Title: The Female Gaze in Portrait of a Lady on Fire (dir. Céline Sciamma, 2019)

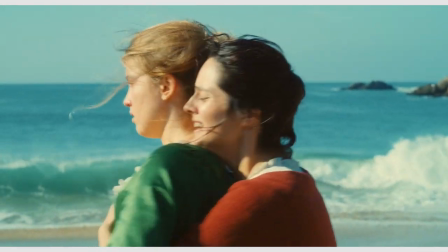4:07 And I have my particular methods, our cinematographer Jim Frona, when he's holding the camera, his body isn't feeling, he's not capturing,
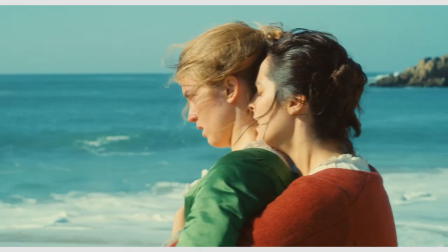4:15 but he's actually playing an action like the actors and whispering in his ear while he's shooting between takes.
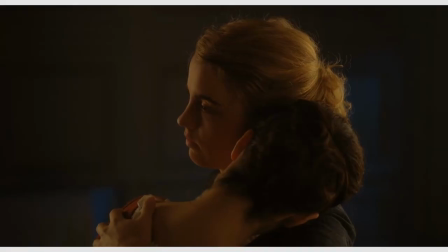4:23 He's playing the action of melting or oozing or allowing. He's feeling something in his body that we have chosen together while he's holding the camera.
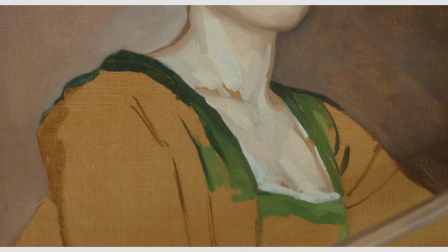4:34 Part two is that the female gaze takes on the task of how it feels to be the object of the gaze.
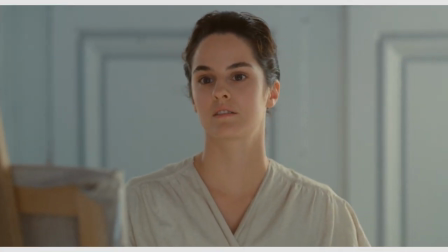4:43 The camera is showing you how it feels to be seen, looked at, even objectified.
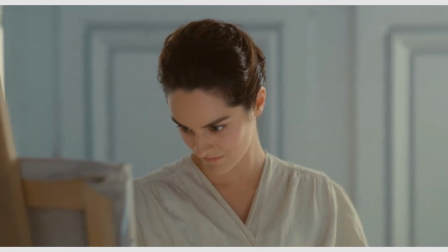4:50 It's what they call the gazed gaze.
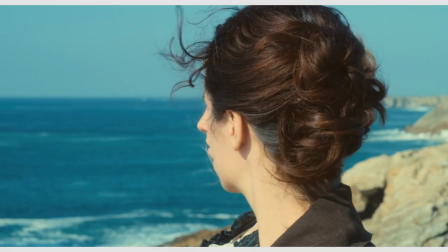4:56 The third is that the female gaze is also able to communicate
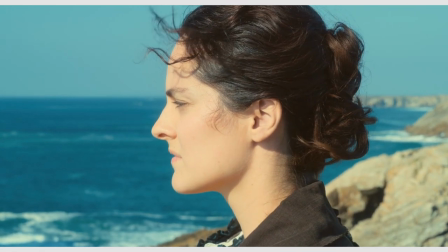5:00 that the person being looked at acknowledges their role in the gaze.
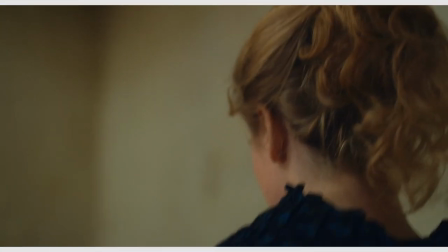5:06 And it's about how it feels to stand here in this world having been seen our entire lives.
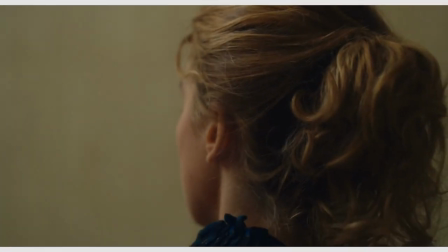5:11 Or a line I heard yesterday in a web video. We don't write culture, we're written by it. It says we see you seeing us and it says I don't want to be the object any longer.
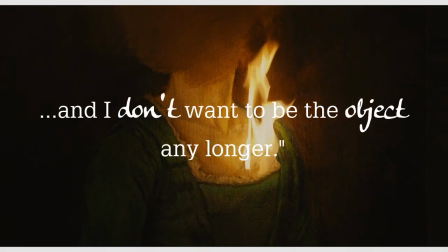5:22 I see you seeing me and I don't want to be the object any longer.
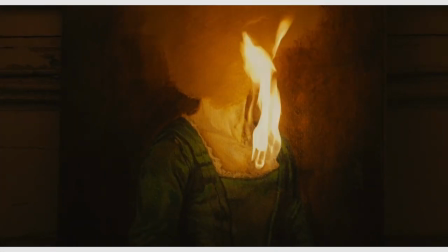5:29 The reason why Soloway's talk is so fascinating to me is because of how
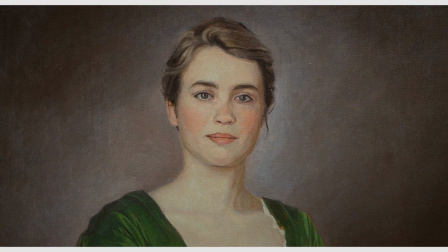5:34 well it fits with the central themes and style of Portrait of a Lady on Fire.
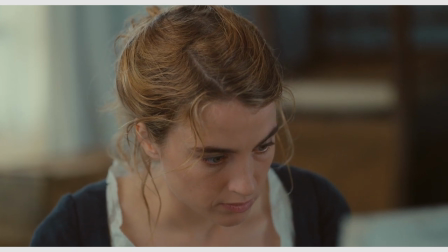5:40 The film is set in the late 18th century in rural France.
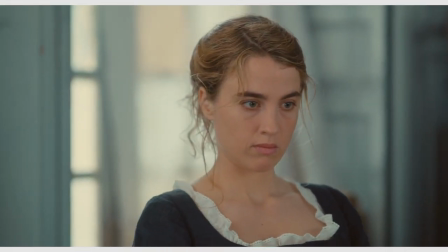5:46 Marianne is called out to an island to paint a portrait of Héloïse, commissioned by her future husband.
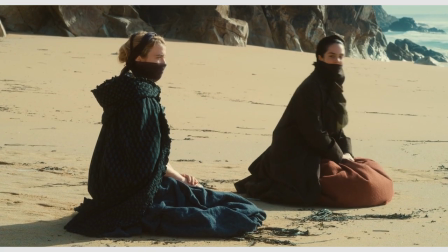5:54 The gaze is represented explicitly in various different ways here.
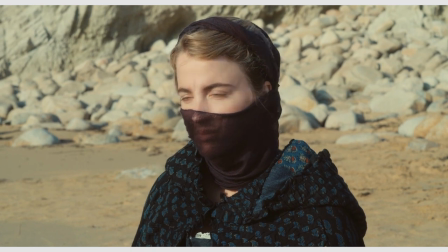6:00 Marianne spends enormous amounts of time looking at Héloïse so she can memorise her face.
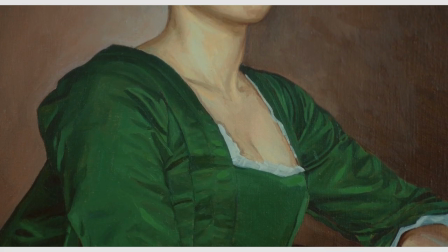6:06 The future husband wants a painting of Eloise so he can look at her and objectify her, even if she's not around.
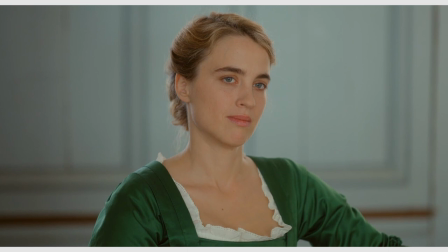6:15 And Eloise spends long amounts of time looking back at Marianne as she sits for her.
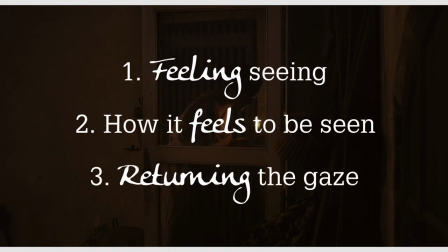6:23 The three points Soloway makes in their TIFF talk are represented fantastically in a scene at around the film's midpoint.
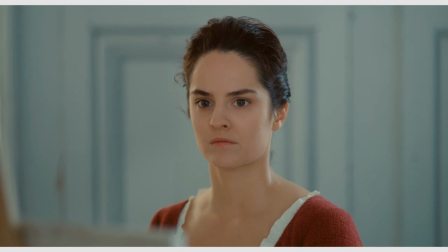6:31 And I know this scene has been analysed to death, but seriously it's because it's so good.
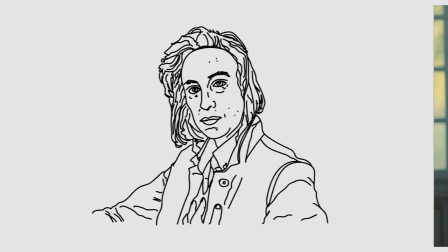6:38 And not to go off on a tangent, but Siamma is absolutely masterful here.
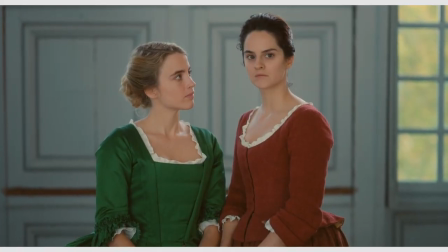6:45 She crafts this back and forth with such thoughtfulness and
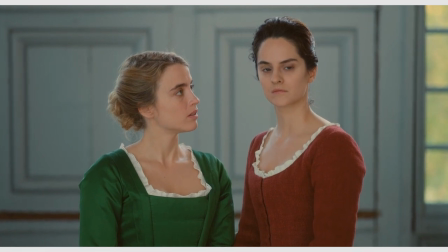6:49 effort that it feels like an instant classic when you see it.
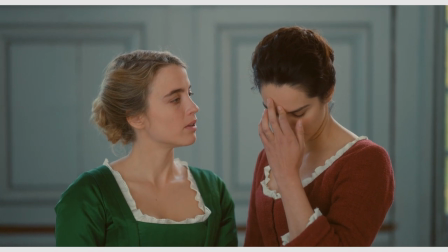6:54 The camera work is subtle and deliberately non-objectifying,
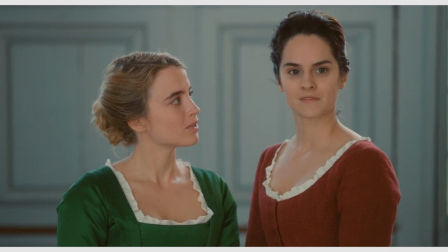6:59 never getting in the way of the performance or the textual meaning. It is truly at the service of what the characters are feeling.
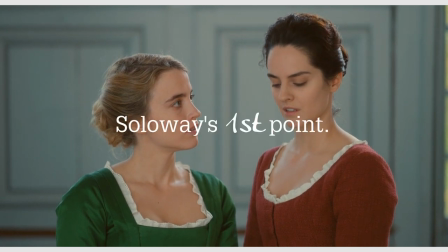7:09 Now that would be Soloway's first point.
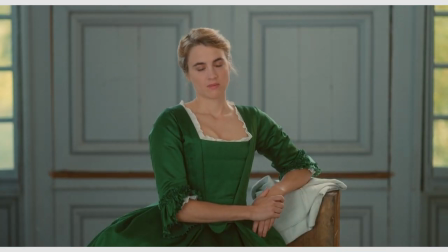7:12 The second point is that Eloise and Marianne directly express their feelings about looking and being looked at.